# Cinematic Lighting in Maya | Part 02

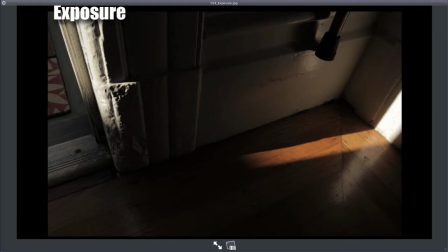Versus, exposing it, so you can see all the bright areas, but now all this dark areas, you're not seeing all that bounce light.
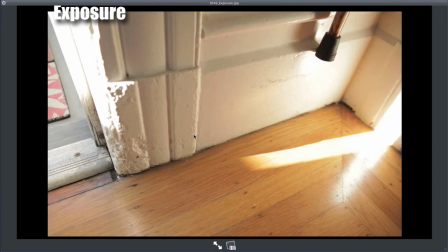So kind of creative choices of, how do you want to expose these images?
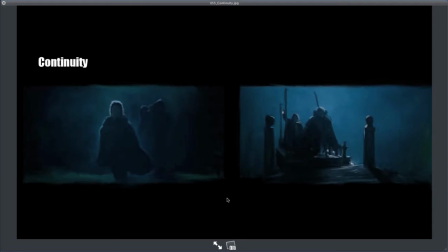Continuity. This is making sure that the lighting in a sequence looks consistent. You want it to feel like it was all shot right at that same moment, that this world feels continuous, like the lighting in this scene, it flows between shots.
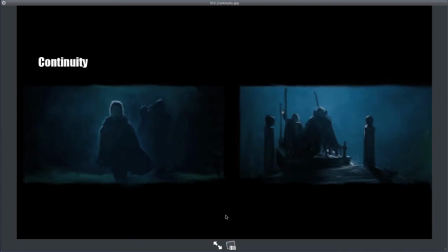When you're doing live action lighting, this is sometimes difficult because you might be shooting over a period of days or a week or more in a single location. In the end film, it takes place in 10 seconds. It's supposed to look like it all happened instantaneously, like continuously.
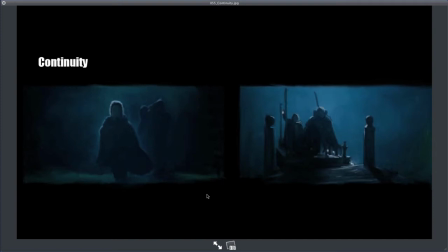But one of the traps that I find a lot of students get into is that they think too technically. You start with the scene and say the sunlight is coming in from this one angle and that's the way it has to be.
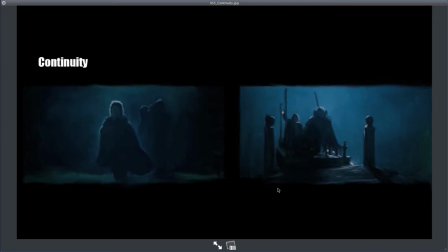So look at the scene. This is from Lord of the Rings, the very first movie, The Fellowship of the Ring. And the thing that was most important with continuity is not technical accuracy of where the lights were in the scene compared to the next shot. The thing that was most important was that the color and the mood and the tone matches.
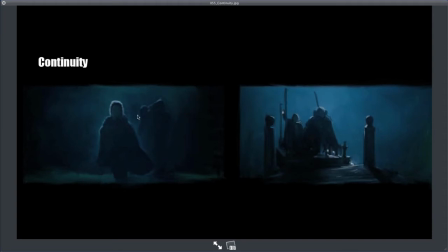So you get this kind of cool blues. You get the same cool blues in every shot, so it feels like it's all lit at the same time. It flows between shot to shot. But here's the interesting thing to study in this. So this is the scene where Frodo's being chased by the Dark Riders,
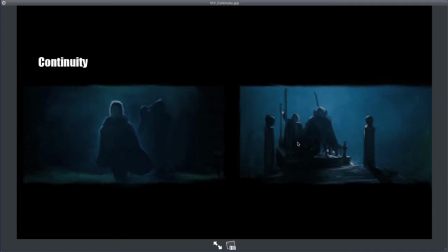and he and his other Hobbit friends are running down and jumping on this ferry boat to get on the river so that the Dark Riders don't catch them. But what I found interesting with this is that if you look at the first shot, Frodo's running,
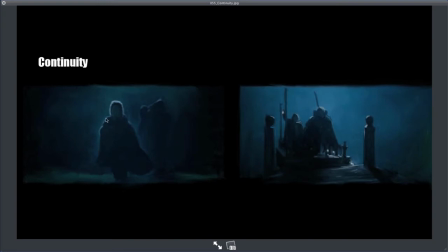and for mood, they decided to frame him kind of backlit with the moonlight, really bright moonlight. So he's kind of lit from behind, and it looks really strong and moody. Instead of him being lit from the front, you see all the details of his face, kind of lit from behind.
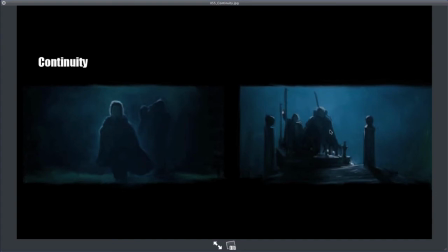But then the camera turns 180 degrees to focus on his friends, and magically, the moon has stuck to the camera and also moved 180 degrees and is now behind those characters. So there is a break in continuity that's acceptable.
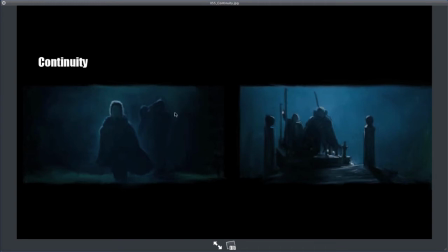You don't have to think about this accurately to say, well, if it's coming from behind on him, the moonlight should be coming onto the front of them. This is something that will really take years to understand where you can break these rules.
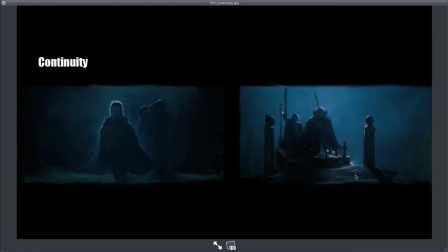But positioning of lights is amazingly forgiving when it comes to film. You can move things around. It's amazing. People have no idea how much we move things around in shots. From shot to shot, we're completely changing the angle of the key light.
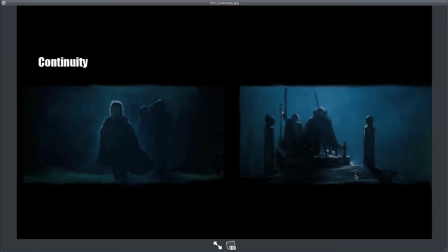But we're doing it in such a way that it helps frame the characters. It helps aid the mood in the storytelling instead of just being technically accurate. You want to think about this as cinema. You want cinematic, imagery.
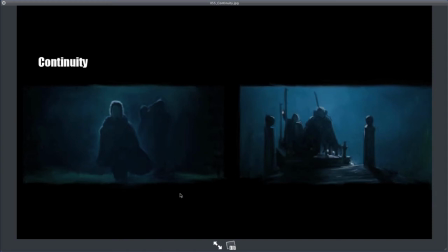You're telling a story, so make it beautiful as storytelling, and don't think about just technical accuracy.
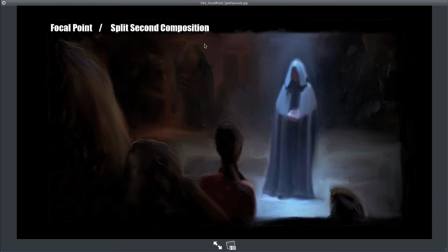So I want to talk about split-second composition. This is kind of important. The difference between lighting for a poster, or for a game cover or something like that, lighting, making fine art compared to making film. In a film,
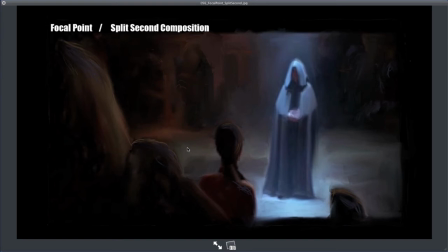the average time that a shot will be on screen is, in a shot meaning one camera angle before the camera changes and looks somewhere else, is only like 2.5 seconds, is the average length of time that a camera will stay in that angle. So in this particular angle, we're looking at this character. This is taken from Star Wars.